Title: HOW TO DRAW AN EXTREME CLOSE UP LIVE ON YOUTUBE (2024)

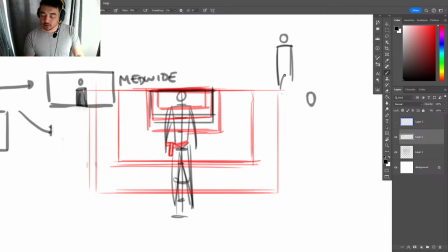(12:37)
or it comes like to, you know, like, don't create tangents. Kind of like if I'll give an example a little later. I just want to get to doing some more. So, anyways.
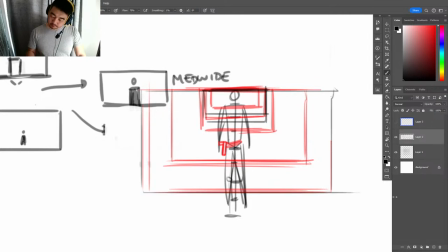(12:53)
And then, so this is our another cowboy. And then you have your full shot, which is like your head to toe. It's another way of calling it full shot.
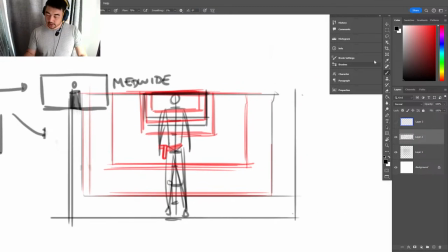(13:07)
Head to toe.
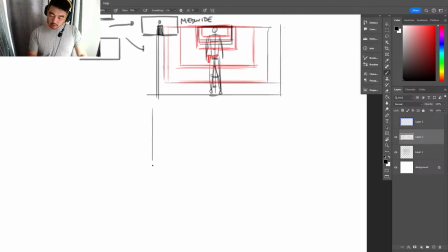(13:12)
And then you have your wide shot, which could be
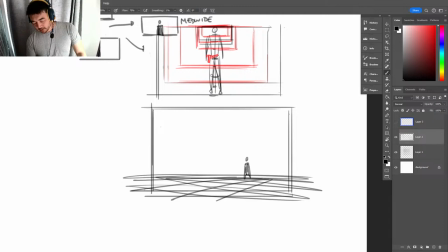(13:28)
usually a wide shot is to establish something. Or to show scope. Wide shot is to show scope.
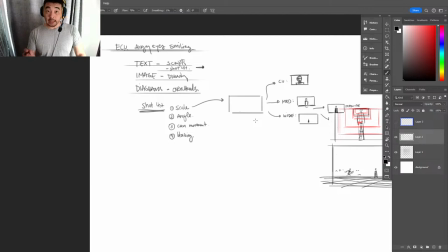(13:50)
So, any questions, just throw it into the comment section. We will go into this tomorrow. Angle we'll get into tomorrow. Today is scale.
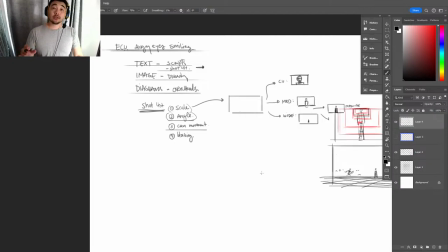(14:08)
A little conundrum that always throws me off is like, let's say
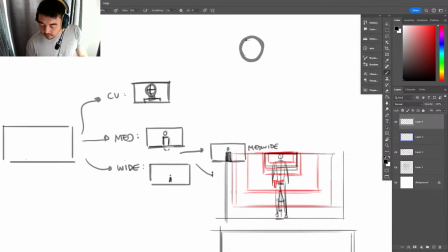(14:16)
if this is the moon,
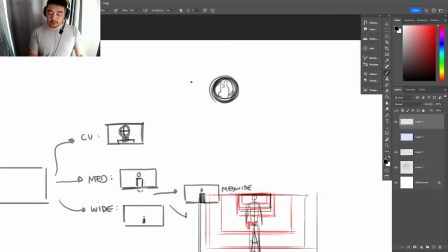(14:24)
if that's the moon, would this be a close-up of the moon? Would this be a medium shot of the moon? Would that be a wide-angle shot of the moon?
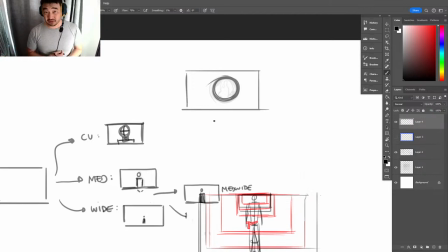(14:42)
It's so relative. So scale is relative. But specifically, here, let me see. Is that a little bit better? All right. Anyways, it's all relative.
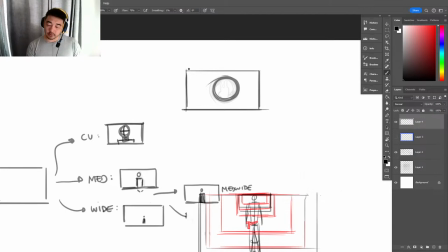(15:01)
Scale is relative. But what I would say is just, I would call it a single. or an insert of the moon. All right, I'm 15 minutes in this live stream.
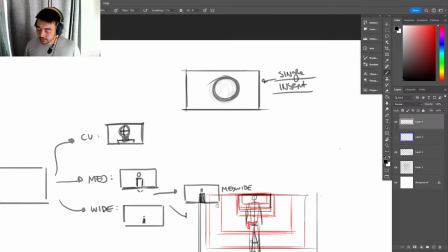(15:18)
I'm feeling really good. So that is scale.
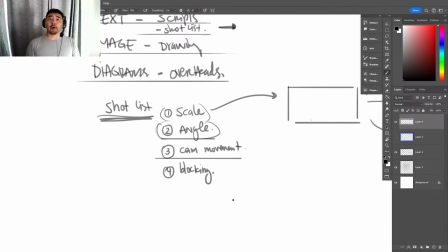(15:23)
Tomorrow you'll have a test on it.
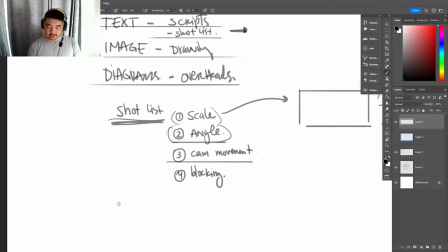(15:27)
Anyways, let's get to drawing our angry eyes smiling.
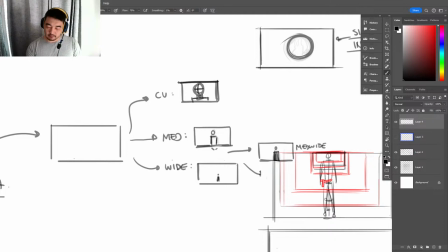(15:33)
Oh, so if this is a close-up, an extreme,
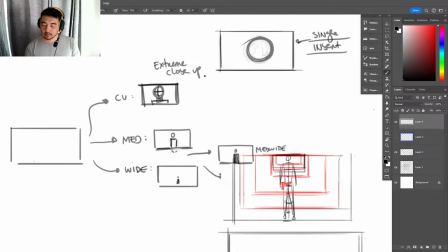(15:45)
close-up would be
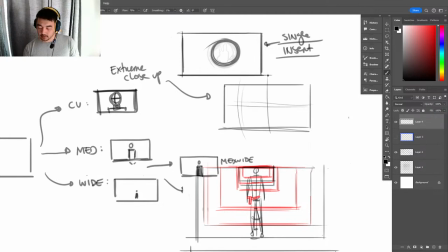(15:55)
something like this. You're really just capitalizing on that emotion.
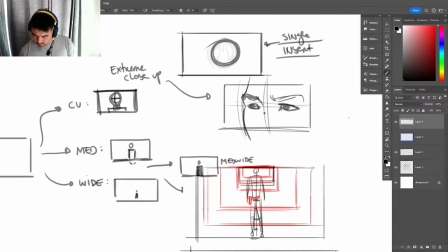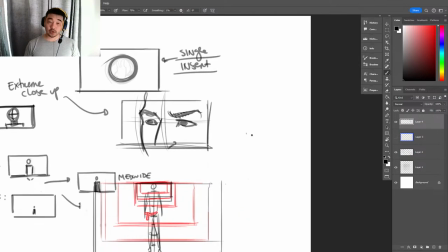(16:24)
So that's our extreme close-up.
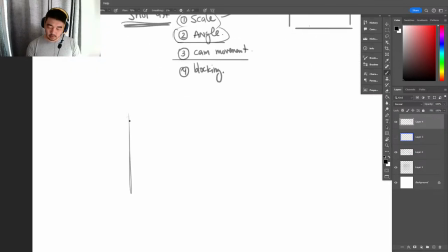(16:28)
But let's get a little bit more into this. So, an extreme close-up, angry, smiling eyes.